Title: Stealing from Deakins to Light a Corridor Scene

Okay, so let's be realistic. At some point, I think most boys want to be James Bond. And I'm no Daniel Craig, but I still got inspired by the opening scene of Skyfall and tried to kind of recreate it, more used it as inspiration to make my own scene.
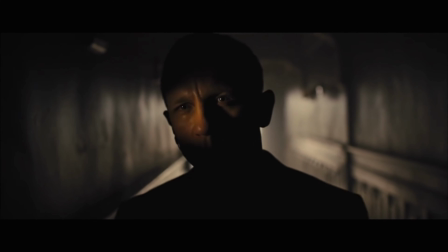[0:50]
So Skyfall, obviously DP'd by Roger Deakins, and I think this scene is particularly iconic.
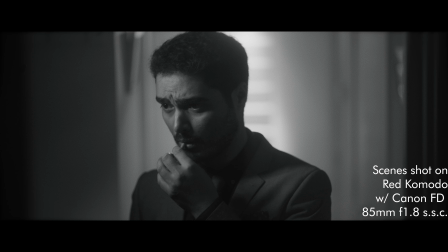[0:56]
That's why I used it as inspiration for creating my own scene. I think one thing to take from this is an idea you've probably already heard. Good artists copy, great artists steal. And I think the key to stealing is to see something you like, try and emulate it, but really use it as inspiration to create your own thing.
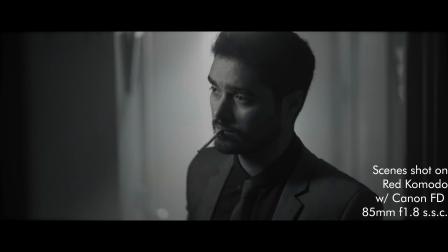[1:15]
So for this exercise, I wanted to create different moods, try and replicate different genres in the same scene.
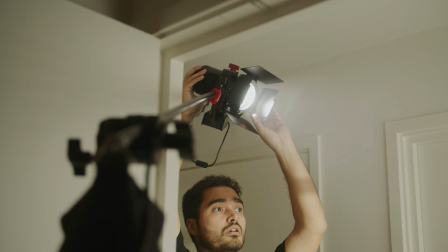[1:22]
Part of that you're going to see is the color grading. Part of that is definitely the props, the action and the actor, but all of them use light to help create the mood. So for this scene, I didn't have a window at the end of my corridor, so I had to kind of make one.
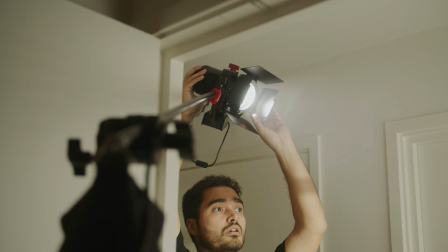[1:39]
Luckily, the whole background is out of focus, so I used a large mirror and stuck strips of gaffer tape across it. And then I set up my 60X to bounce into that and back towards camera. So with the 60X, I rigged it up on a C-stand in one of the rooms next to the corridor,
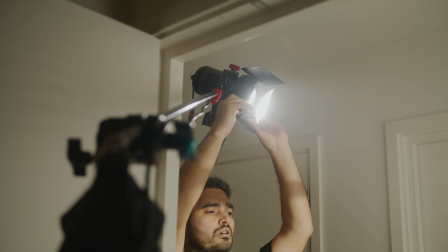[1:58]
using the arm to angle it up into the corridor, pointing it back down towards the mirror.
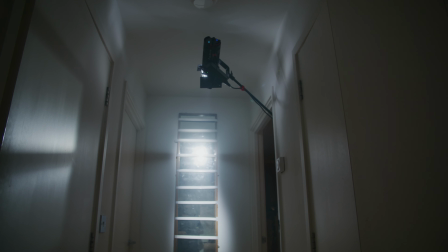[2:04]
I used the barn doors to cut off a lot of the light, so it's just spilling on the mirror. I don't think it totally works as a window, but as it's so out of focus and so far back from the main action of the scene, hopefully I get away with it. I think one of the key differences between the corridor scene in Skyfall and the corridor scenes that I've created is how much bigger the corridor is in the Bond film.
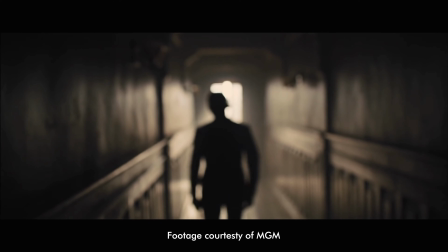[2:26]
I think it's something that bigger budgets bring that get you to that cinematic look, is just having larger spaces.
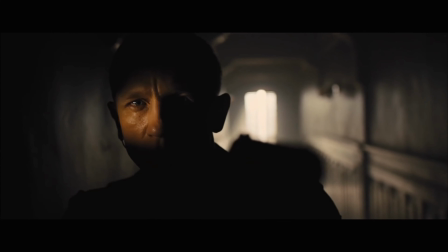[2:34]
And those larger spaces allow you to have more depth of action and depth of focus.
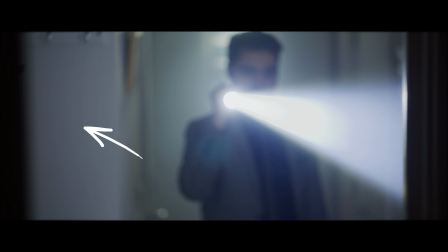[2:40]
One of the other big differences you might notice is the color of the walls. In a lot of household settings, you'll run into this problem that all the walls are white,
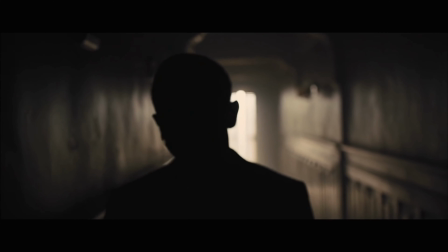[2:49]
and therefore whatever light you put into the scene bounces around and it's really difficult to control it.
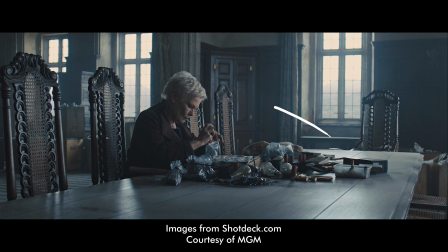[2:55]
A lot of bigger movies will either find locations without white walls or spend time painting them so they're a darker color in order to be able to control that light and more easily create a moody look, as in these scenes from Skyfall. So the 60X was my key light, but I also wanted to put in a side light at the front, so when I hit my mark, it would give me that nice streak of light across my face, like the Bond scene. However, unlike the Bond scene, I decided to go for a more traditional Rembrandt light, which you can see from the telltale triangle of light below the eye here.
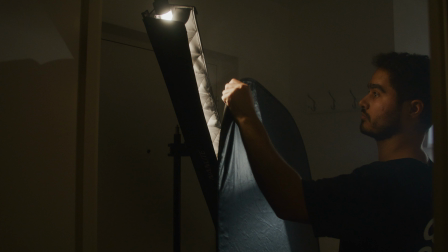[3:26]
For this, I used a single Nanlite Pavotube 30X in its egg crate.
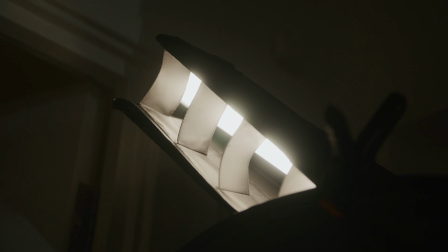[3:30]
I also used a cutter to block most of it off, leaving only the top 6 inches or so visible. The great thing about the Pavotubes is that they're just already so soft. The diffusion in them is great, so even just leaving that little bit of light still gives you a little bit of soft texture that's complementary to the skin.
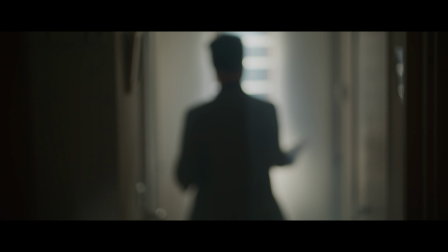[3:48]
I set up camera marks and focus using a wireless follow focus, and in the process realised how difficult it is for actors to hit marks without looking down. Sorry actors if I was ever mean to you for missing your mark. I filled the corridor with smoke. Here you can see me moving around in slow motion, wafting that smoke around.
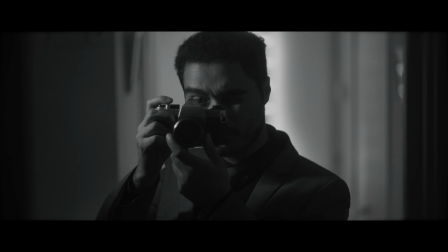[4:06]
And finally, I got into costume. Had to remember how to tie a tie because as a filmmaker, that's not something I do very often. I went for a few different variations here. I was especially interested in trying to create a film noir mood, so I'd initially planned to grade this as black and white.
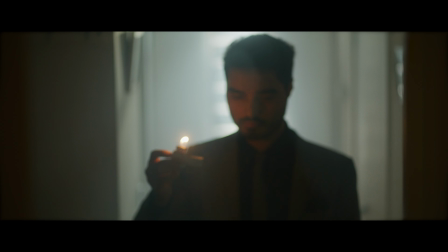[4:23]
But I also wanted to experiment using practicals in the setup, including a torch and a lighter as sources of light. For this lighter one, I killed the Pavotube and just used the lighter to light up my face, which I think gives an interesting moody look. For the torch shots, a great tip that I saw from the BTS from some films is that often with a torch,
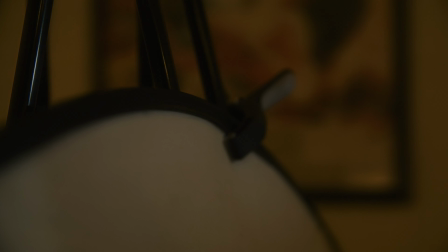[4:44]
they'll get someone with a little bounce by the camera to return some of the torchlight onto the actor's face.
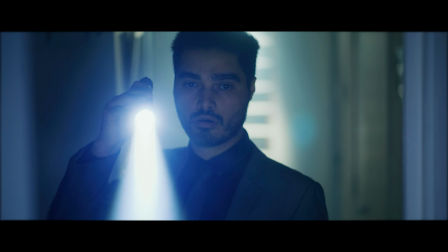[4:52]
For me, I just clipped up a 5-in-1 reflector, the white side, onto my tripod and shone the torch onto that.
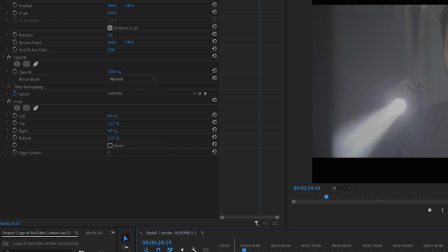[5:04]
Well, first thing to say here is that I'm definitely not a colorist, but I thought it might be quite useful to look at the post-production anyway. So first thing I've done is created an adjustment layer with a crop. I shot this natively at 2:4:1 on the Komodo,
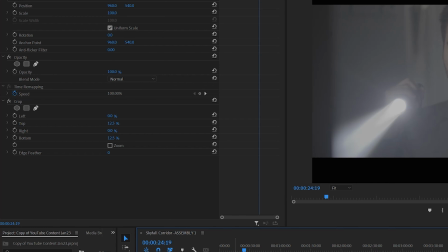[5:20]
but just to make sure that none of my other adjustment layers below affect the area outside of the image, I'm putting the crop on the first adjustment layer here.
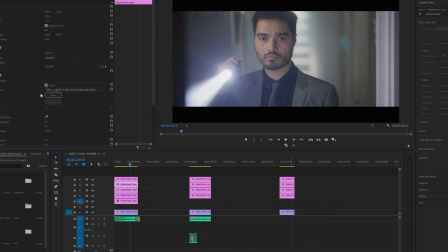[5:30]
With this second adjustment layer, I've added a conversion LUT.
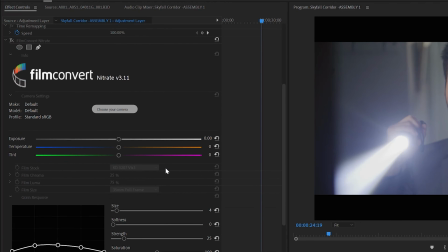[5:35]
This is the one from Red, and I just mostly use medium contrast and soft highlight roll-off.
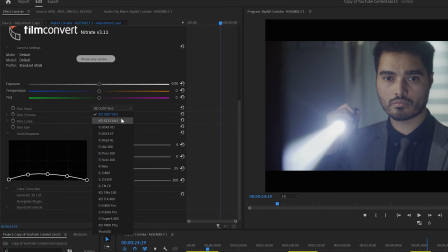[5:45]
On my third adjustment layer here, I'm using Film Convert Nitrate to do the bulk of the color work.
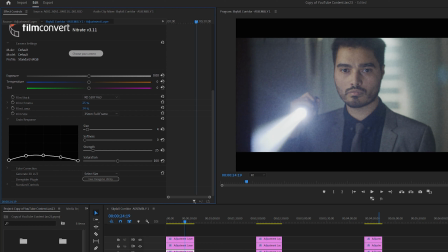[5:51]
I think this is a great plugin and it's really easy to use and gets really satisfying results. You can change the film stock. I often go with a Kodak 5207 Vis 3, which I think is a really satisfying look.
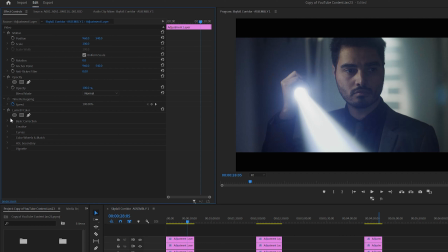[6:07]
You can adjust the film chroma and film luma, so that's essentially how much film style colorings you want and how much film style contrast. You can also change all the grain settings as you see here. I shoot a lot of my work using Spencer Sakurai's Roger That LUT as a in-camera monitoring LUT.
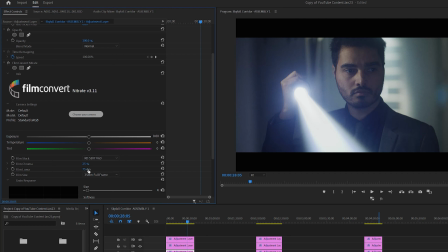[6:27]
I find it particularly helpful because it just adds a little bit of contrast to the image, but also brings your image down by 2 stops, which helps you to expose to the right, getting cleaner shadows. I'm putting it back in here on the penultimate adjustment layer,
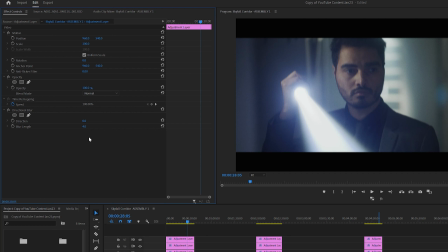[6:47]
just to get a little bit of that flavor that the LUT added whilst I was shooting. Finally, in this bottom adjustment layer, I'm adding just a little bit of directional blur,
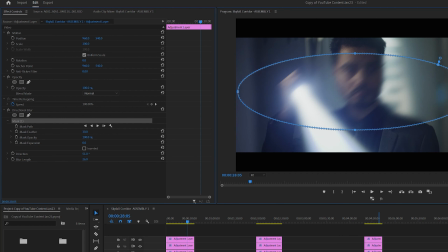[6:59]
putting a mask on here so it only affects the outer edges of the image and really upping the mask feather as well. I quite like this look, adding a little bit of a blur vignette just to tweak those outside edges.
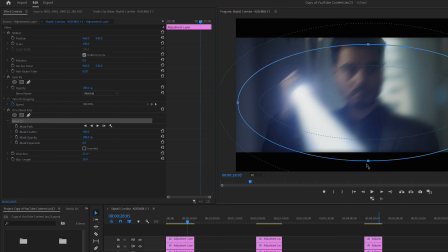[7:15]
This is a particularly popular look in camera at the moment, shooting with anamorphic lenses. I think if you look at something like Greg Fraser's work on the Batman, where he specifically had those lenses tweaked to get interesting vignetting and fall off of focus towards the corners of the image.
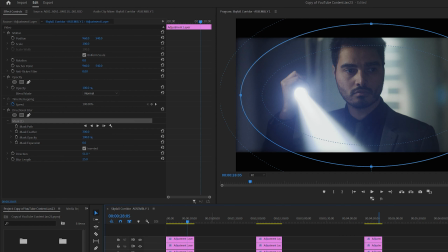[7:33]
But this is a way to
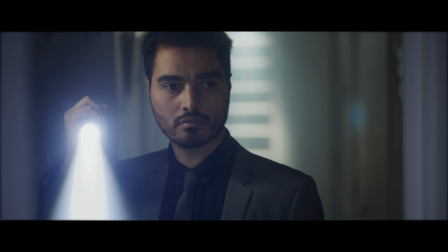[7:36]
emulate some of that flavor in post when shooting with spherical lenses.
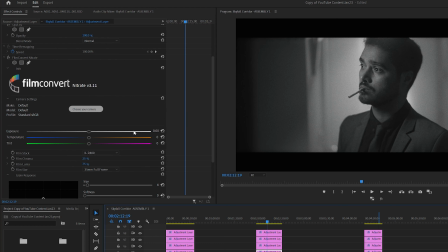[7:44]
With the film noir look, I'm again using film nitrate,
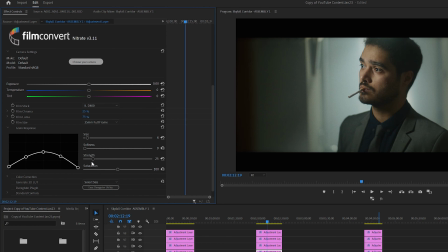[7:49]
but I've gone with a different film stock to get that traditional black and white filmic look, and in this case it's the Ilford ILD 400.
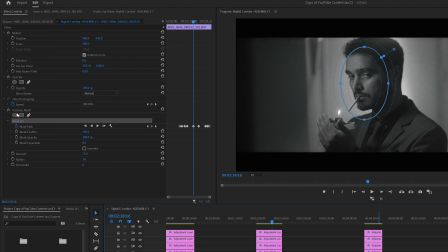[7:59]
And you can see with this one as well that I've slightly missed my mark, so I put on a little unsharp mask here just to add a little sharpening on the face.
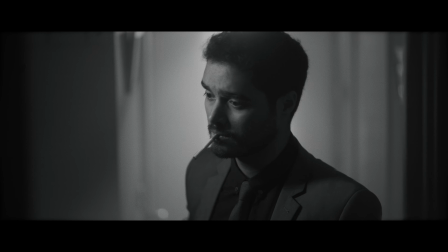[8:07]
And then I'm going in and keyframing that just to make sure it's affecting only my face.
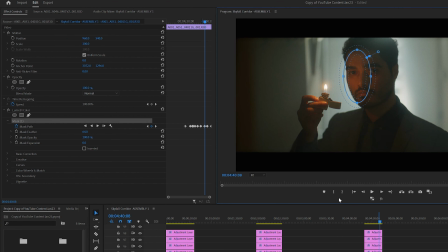With this final one, where we're using the lighter as a practical, I found that the lighter itself wasn't quite bright enough.
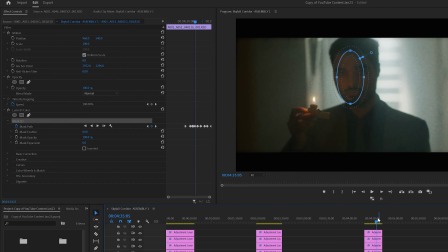[8:23]
It wasn't giving quite enough level to my face.
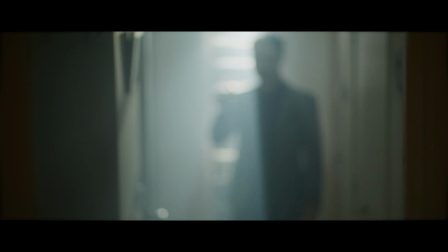[8:26]
So in post, I've come in and put a tiny mask on here just to up the exposure on the right side of my face,
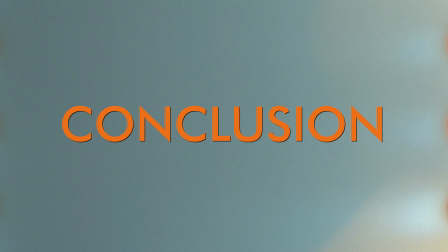[8:32]
augmenting the light coming from the lighter and really amplifying that Rembrandt light.